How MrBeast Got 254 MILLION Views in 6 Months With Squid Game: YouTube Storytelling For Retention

So, but instead of having to try to explain it, potentially losing viewers, because there's a lot of cognitive friction to try to understand, and then getting into the game where they don't really know what the objective or outcome is, he just changed it to musical chairs. That's really smart. Not only that, the other smart thing about it is that he's avoided controversy because there obviously would be controversy if someone was you really should have included the original Squid Game game. Why didn't you do that? And I'm sure that a lot of the internet would be MrBeast, just did musical chairs instead. But by asking people hypothetically, do you guys know Squid Game?
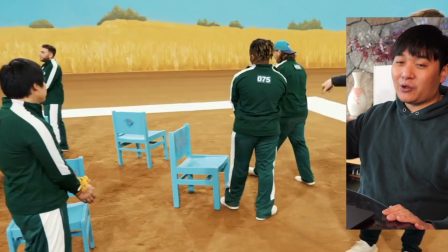[29:16]
No, no one raised their hand, right?
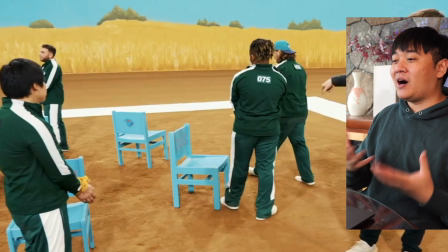[29:18]
It's okay, there is a very visual reason as to why we're not including the Squid Game game in this video, and this is the reason.
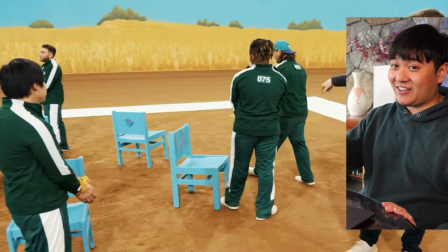[29:27]
So I anticipate your comments in advance, and this is my answer to it. So that sort of anticipatory, like, it's almost like forethought into knowing what people are going to say about a particular video and addressing that before they even have the chance to say it.
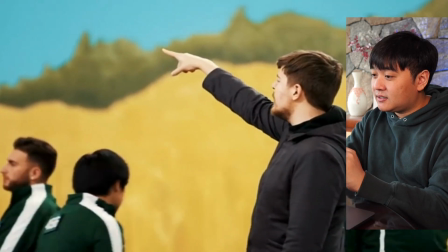[29:42]
And I think that is also really, really smart here.
Start circling. Start the music. Carl, you can stop it whenever you want.
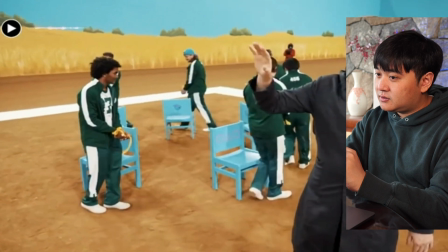[29:49] Carl, do not look. Chris, don't look. Carl isn't looking, so we can't be biased.
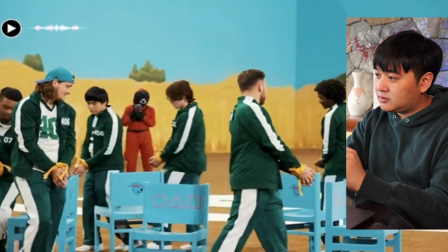[29:55] All right, let's see what happens.
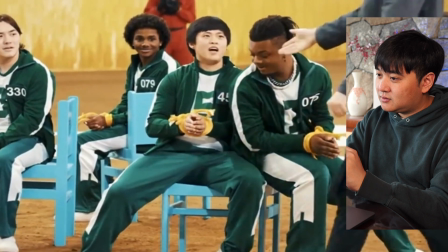[30:00] Oh, he got it. I got more, man. Yeah, he's way more. I'm sorry about that.
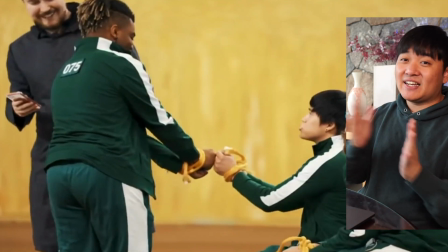[30:07]
Okay, so he has a really interesting bit of tension because now you're cutting it down. You can see it's going, it's coming to the very end, right?
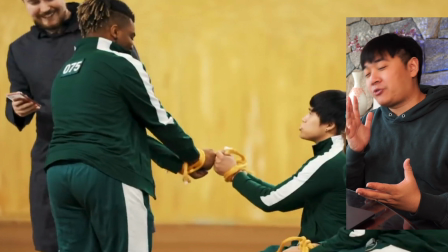[30:15]
So there's no way at this point, if you got to this point in the video, there's probably no way you're going to not keep watching until the end.
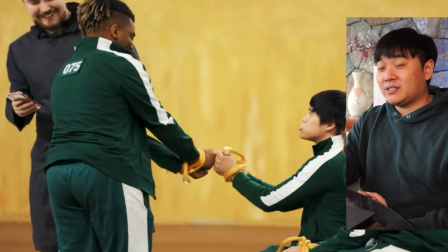[30:23]
You've only got like six people left, so you might as well complete it, right? I'm just gonna skip ahead to almost the end.
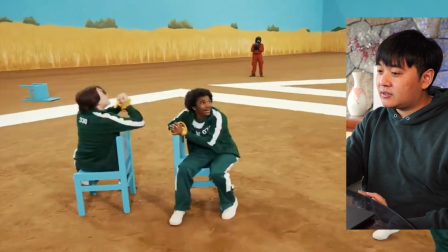[30:28] Okay, the music has... They went against me, bro. Oh my God.
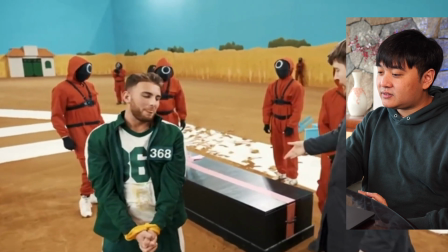[30:33] They plotted on me. You have been eliminated. Open up the coffin. Thank you for coming out, man.
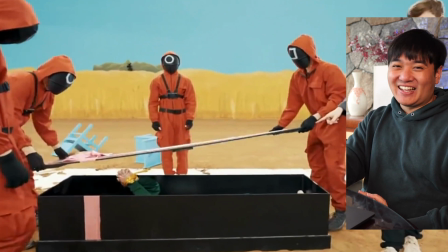[30:39] I love you.
The coffin is a lovely bit of theatricality. It's like, there is no need for him to enter the coffin. In fact, he probably just gets out of the coffin as soon as, like, the shot changes back to them.
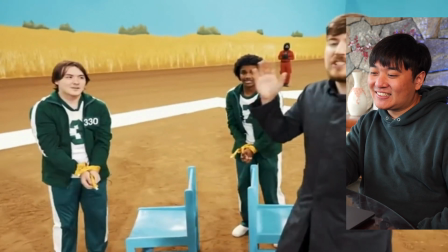[30:50]
But, like, it's those little things that are really rewarding.
Energy. At the start of this video, we had 456 people, and now we're down to these two.
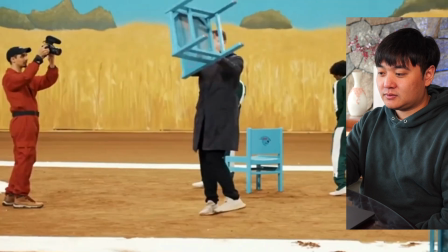[30:58] Yeah! Okay. I'm going to take this chair right here. You guys gotta keep moving the entire time.
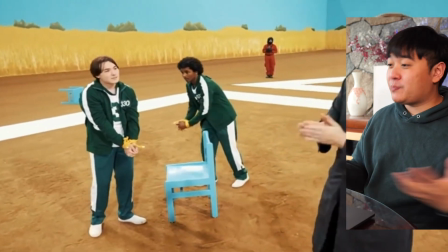[31:05] No stopping.
Okay, the music is cropping up. Everything's building up. The reminder of the stakes is coming up.
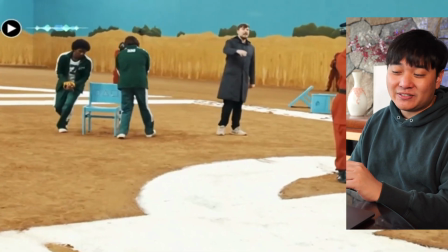[31:12]
Like, why are they doing this? What's the payoff?
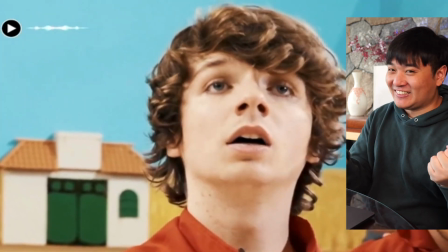[31:16]
And here we're trying to draw out for as long to increase that tension and therefore increase the payoff too.
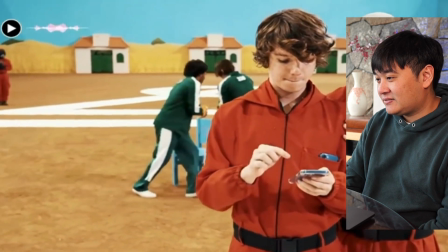[31:21] Somebody's gonna get $456,000 because you pause the music.
This is longer than the previous bits.
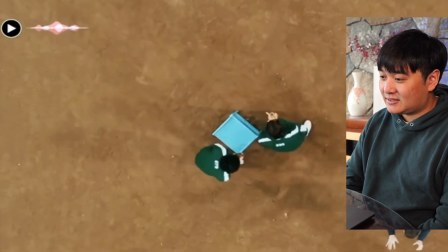[31:29]
When will he pause it? When's he gonna pause it?
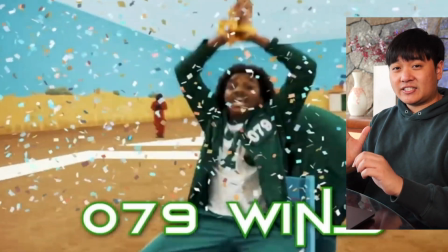[31:37]
Sound effects. Then you've got this aspect. Like, this is the biggest pop-up ever, right?
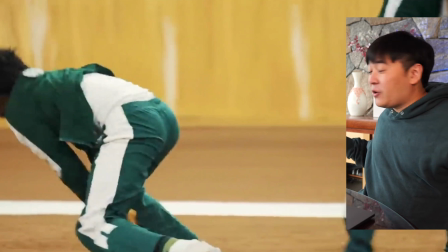[31:42]
You've got confetti, you've got, like, you know, all the victory sounds, you've got him going crazy.
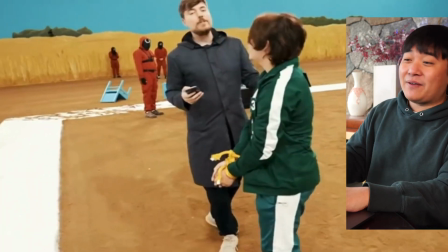[31:49]
A very shaky camera to symbolize his excitement.
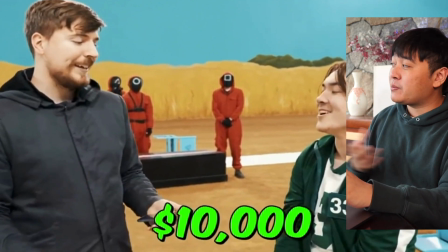[31:53]
And something sweet for the other contestants so that people don't have that bit of feeling, especially if they like that particular person.
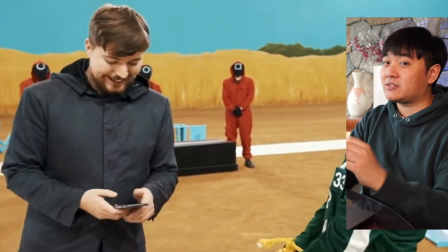[32:00]
So all this is really smart. I mean, Mr. Peace is also just a good guy too.
And with that 079, you just won
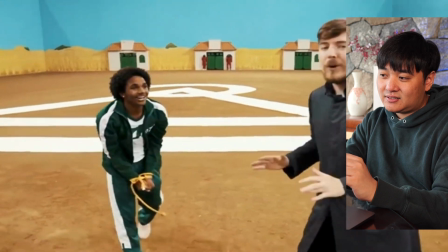[32:08] $456,000 and officially won the very first Squid Game in real life ever.
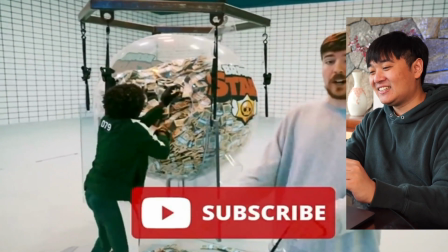[32:16] Congratulations.
This payoff is crazy too.
Hit the subscribe button. You have 7 days to win $10,000.
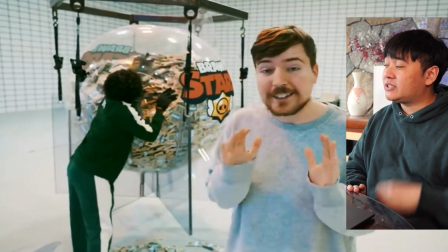[32:20]
And obviously... Okay, so this is the incentivized subscribe that I talked about before. So basically, like, not only does this work on Mr. Beast's channel, this works on any channel.
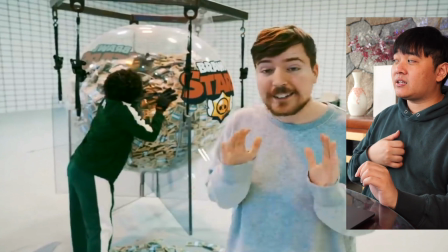[32:28]
If you incentivize to subscribe, then with money or, I know, a free resource or something,
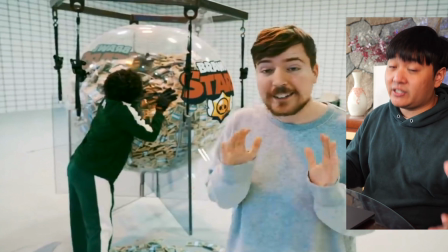[32:34]
then it basically greatly increases the chances that people are going to do that subscription.